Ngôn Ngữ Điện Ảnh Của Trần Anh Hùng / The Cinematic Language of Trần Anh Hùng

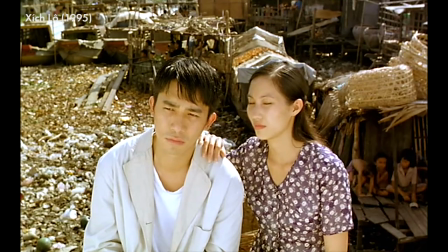(0:16)
Hãy cùng trận bổng ngô khám phá lối làm phim này, một ngôn ngữ điện ảnh đầy xúc tác với giả quan.
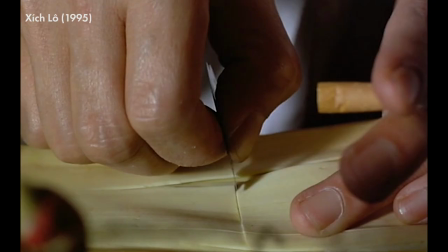(0:24)
Một lý do phim của Trần Anh Hùng khá kén chọn người xem là bởi ông không bộc bạch hết ý nghĩa và thông điệp của mình trên bề nội.
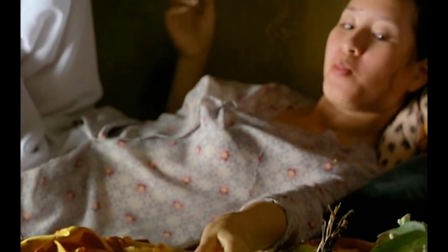(0:32)
Thay vì thỏa mãn lý trí chúng ta, ông ưu tiên thể hiện những chi tiết gợi cảm, qua đó trực tiếp kích thích xúc giác của khán giả.
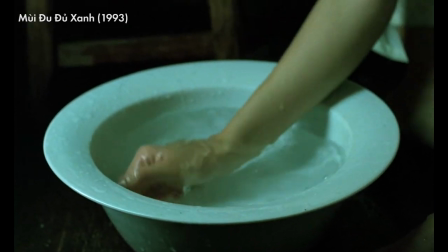(0:41)
Ví dụ của một xúc cảm thường được Trần Anh Hùng kêu gợi là sự gần gũi, thân mật.
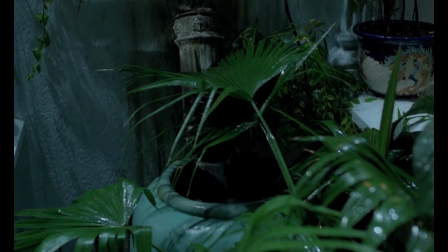(0:46)
Nó được lột tả rõ nhất qua những cảnh phụ nữ gội đầu trong bộ tam Việt Nam của ông
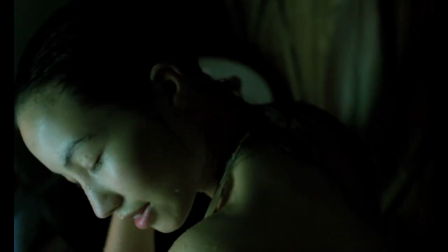(0:52)
Họ gội đầu trong những không gian rộng thoáng Vột rửa đi những vết bẩn Họ mở bản thân,
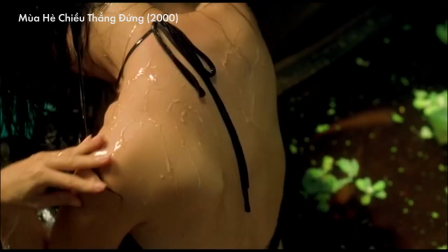(0:57)
chơi trọi dưới cái nhìn và tiếp cận của người khác
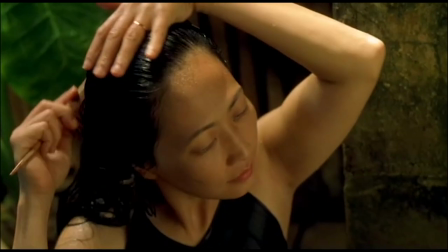(1:01)
Cách ông tinh tế khắc họa sự gợi cảm này Tương đương với cách nhiều nhà làm phim khác thể hiện cảnh tắm hay làm tình
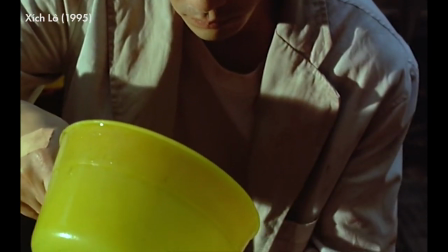(1:07)
Đều chân trụi về thể xác Nhưng cảnh gội đầu của Trần Anh Hùng man mát, tế nhị Và theo cách nào đó, dầu đậm thương mến hơn
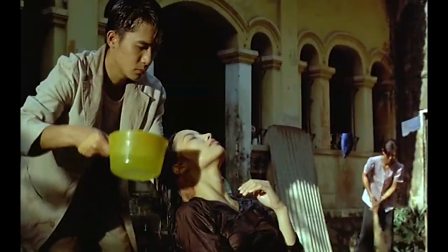(1:16)
Ngược với sự quang đẳng này Trần Anh Hùng cũng xử lý rất tinh tế Những không gian chật hẹp để lột tả sự thân thiết
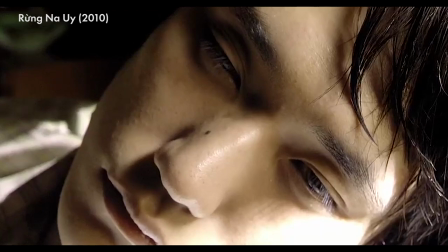(1:23)
Như khi Naoko đánh thức Watanabe khởi giấc ngủ chiều trong rừng Nao Y
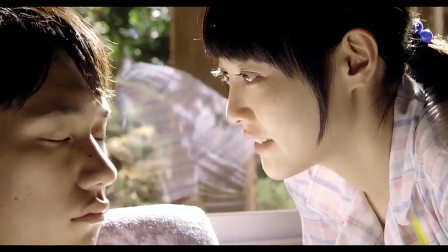(1:28)
Khi hai khuôn mặt chia đặt đủ sát Để ta cảm nhận được những hơi thở đang phải nhẹ và người đối diện
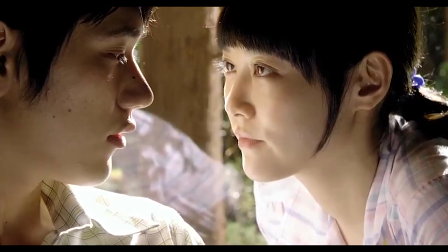(1:34)
Đủ để ta thấy nửa đôi môi Naoko cháy trong nắng Hai người thủ thị nhẹ nhàng Trong những tiếng chát nhẹ của bờ môi
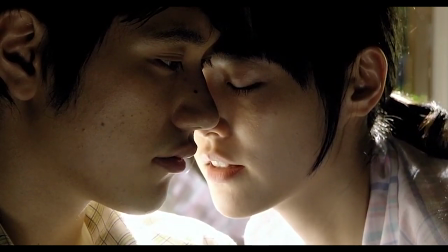(1:42)
Không gian trống giữa hai khuôn mặt trở thành nơi để hai cá thể được giao tiếp gần gũi bằng thể xác.
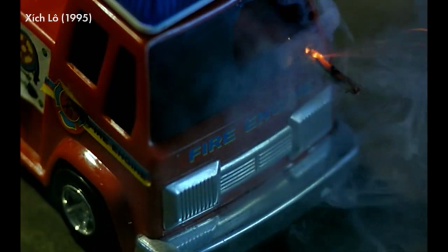(1:49)
Trong một hoàn cảnh khác, hôn ngữ của Trần Anh Hùng được dùng để báo quát một chủ đề vĩ mô hơn.
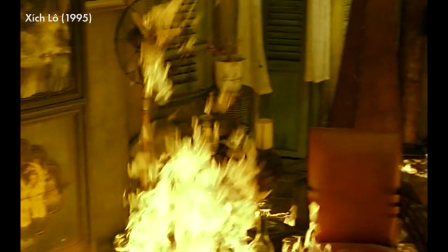(1:55)
Khúc cao trào của xích lô là một cao điểm trực trở để có thể cảm nhận được một vật chất.
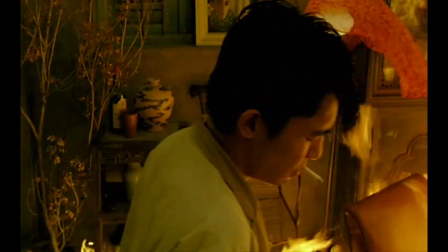(2:00)
Anh nhà thơ Thư Thái thả mình vào một cái chết từ từ trong ngọn lửa dạo dực đang ngày càng nóng lên.
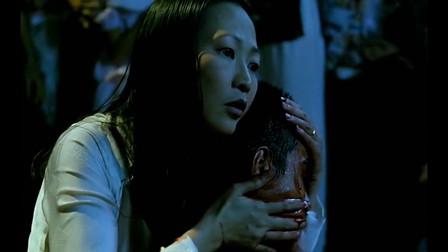(2:06)
Bàn tay bà chủ vút nhẹ khuôn mặt nhơ nhớt, dính kết, hấp hổi máu của người con trai trong khu chợ chật hẹp. Nhân vật lái xích lô Mò mẫm căn phòng chập trờn trong cơn phê thuốc Hòi hóp hít thở Trong cái túi bóng với khuôn mặt ngọc sơn
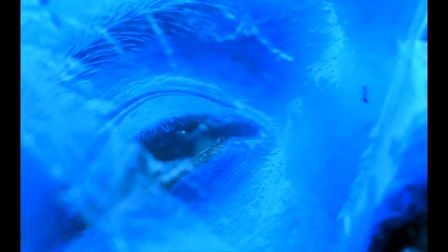(2:22)
Một chuỗi cảnh nặng chất thơ Nhưng ưu ám,
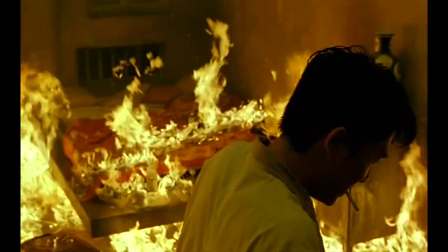(2:24)
bề tắc Chân anh hùng cho khán giả Cái cảm giác thể chất khi ở bước đường cùng Cái nóng hầm hập Cái dính ráp nhôm nhớp Đặc quánh của máu,
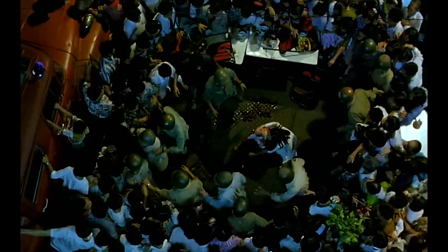(2:34)
của sơn Cái ngạt thở trong túi bóng Cái chập trờn u mê của ánh sáng Chuỗi kích thích giác quan khi đánh bất tỉnh cơ thể của người xem. Họ ngột ngạt với sự quá độ của cảm giác.
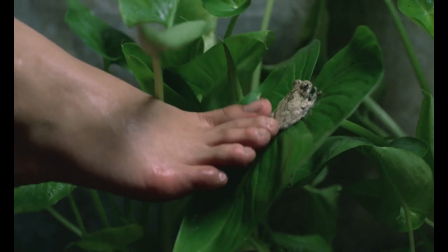(2:48)
Chính nhờ tài năng tại nên những chi tiết gợi cảm như thế này, phim của Trần Anh Hùng khiến cho người xem luôn dạo dực với mạch chảy của phim.
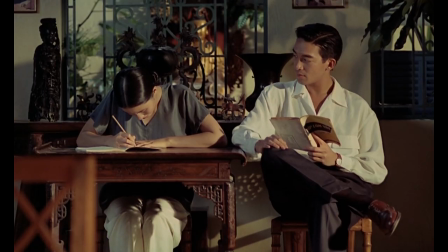(2:56)
Ngôn ngữ điện ảnh của ông trao cho khán giả khả năng cảm nhận phim bằng thể xác của chính mình.
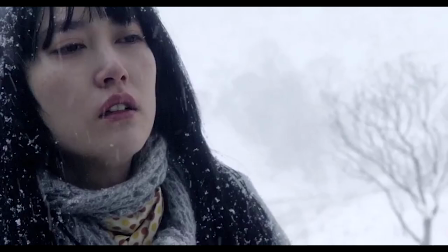(3:02)
Sự thiêu thốn của những lời giải thích dần trở nên quen thuộc hơn khi khán giả học được cách lắng nghe cơ thể và mở rộng mình hơn để đón nhận những gì bộ phim mang đến.
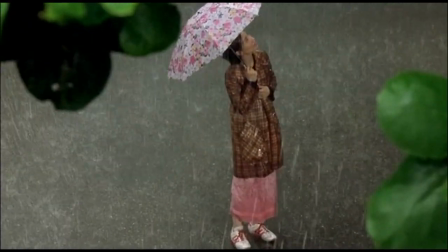(3:12)
Phim của Trần Anh Hùng cho ta một trải nghiệm thật khác biệt và giúp ta có một khả năng xem phim linh hoạt và tự do hơn.